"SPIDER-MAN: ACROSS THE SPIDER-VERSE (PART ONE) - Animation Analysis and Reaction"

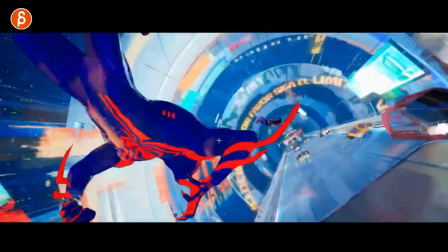1655s
that's great too just that impact there and with this just enough of a hold right it's not too crazy to get
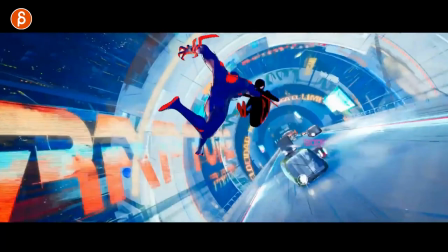1662s
contrast of this nice pose into bam to that contrast move there also cool look here
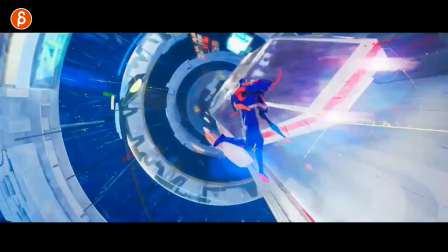1670s
there's so much stuff going on here still all reads oh look at this beautiful
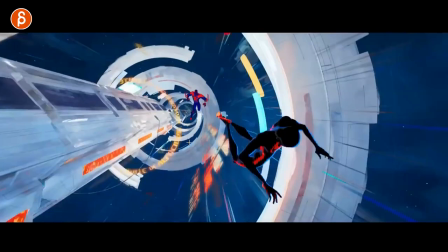1676s
changes in oh so good i love this too again
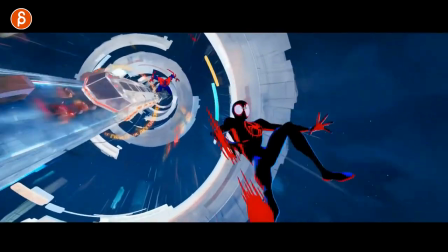1682s
how it reads well the out of control moments especially the big eyes there whoa and
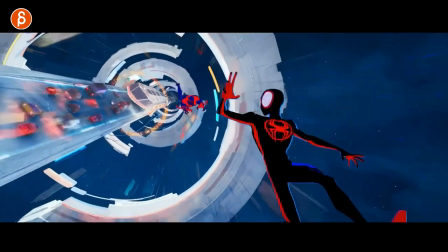1688s
then enough to read in looking back and then for him to come in
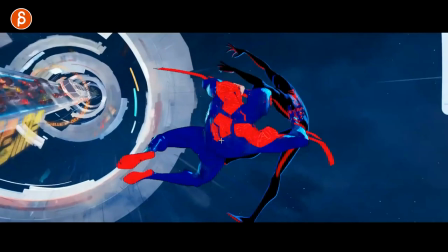1693s
here that's great the whole of this here right you got that impact boom and this is enough of
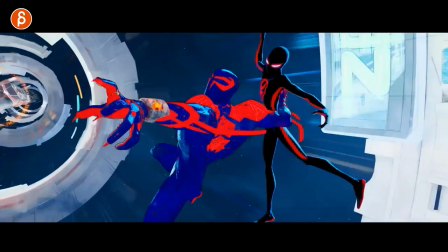1702s
how he leads come on beautiful
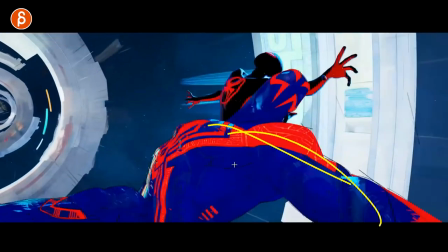1707s
pose there into this look at that stretch everything is just oh
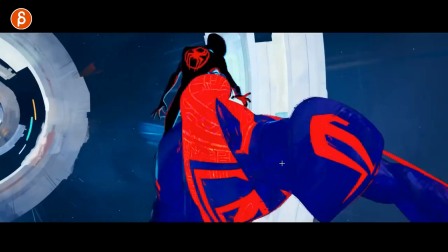1713s
stretch this way and then oh look at this how much he leads with this into that throw
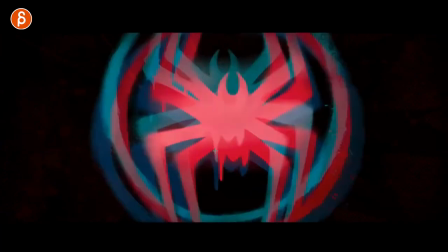1720s
into this
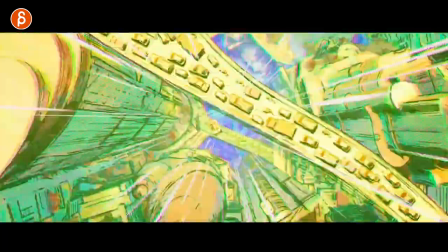1723s
holy moly that's the end what is going on so much awesome stuff yeah clearly i'm smitten
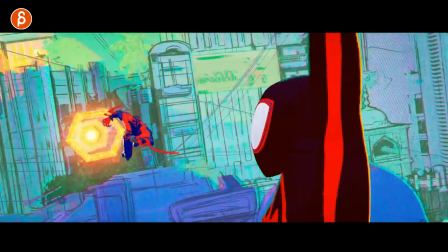1731s
i'm so smitten that i'm recording this on a sunday by the way my uh i don't do anything on weekends uh rule thrown out the window
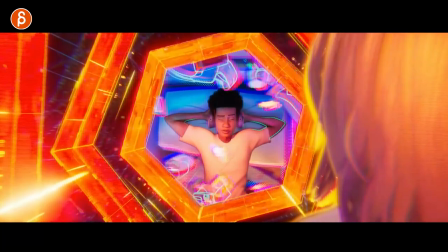1740s
because of Spider-Verse. Because come on, it's awesome. Anyway, I'm going to stop. This is really, really long.
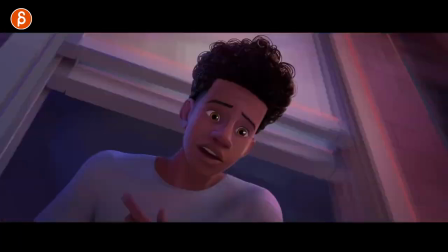1745s
But I love it. I love seeing all this. Hats off to everybody involved. And what I love, especially, just when you thought this is so awesome.
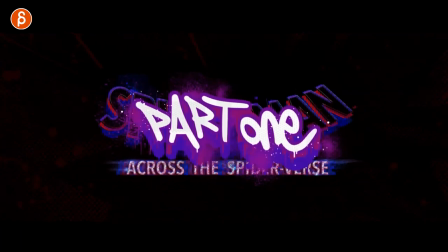1752s
What? We're getting two? We're getting two movies. I love it. There's so much to go through.
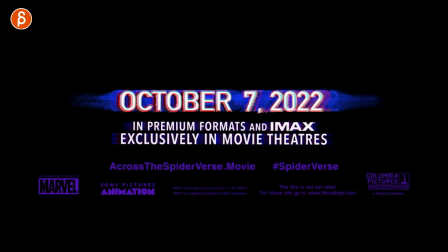1759s
Can't wait. October 7th. That's a long time to go through, hopefully, some more teasers and trailers till then.
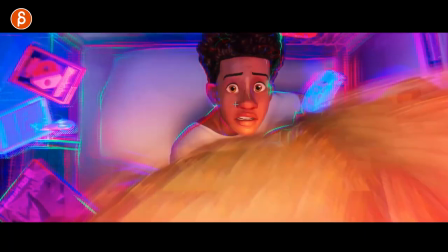1765s
But this has everything that I love. Great posing. lots of great head accents, prop animation, because I really like animating props.
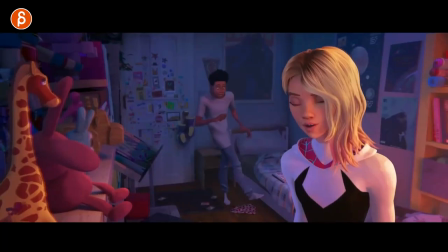1773s
Nice little camera stuff that works. There's so much in there, it's so cool. Anyway, I'm gonna leave it there. Watch this if you're a student, go through this frame by frame, analyze everything.
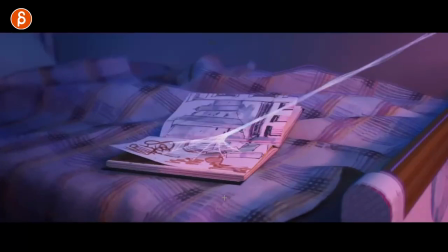1781s
There's so much you can learn from this. Hell poses, the timing of this, and yeah, we'll leave it at that, it's great.
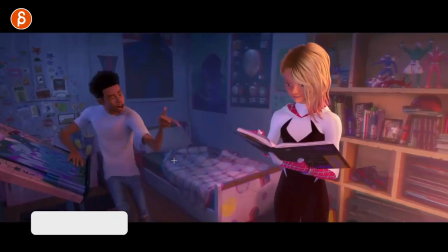1788s
Thanks everybody involved for doing this, this is so cool. It's made my day yesterday and it's making my day right now. So I'm gonna leave it at that.
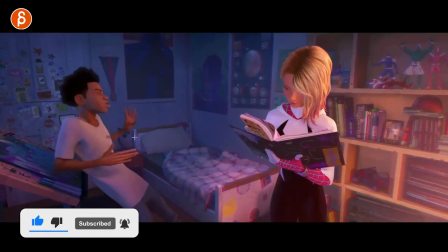1794s
Thanks for watching and maybe I'll see you in another clip or you can see me or hear me. Anyway, I'll leave it at that.
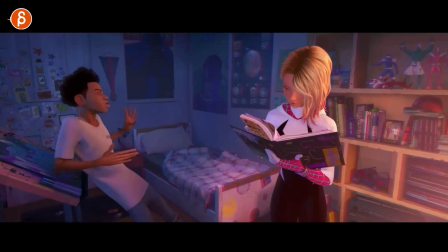1800s
Thanks.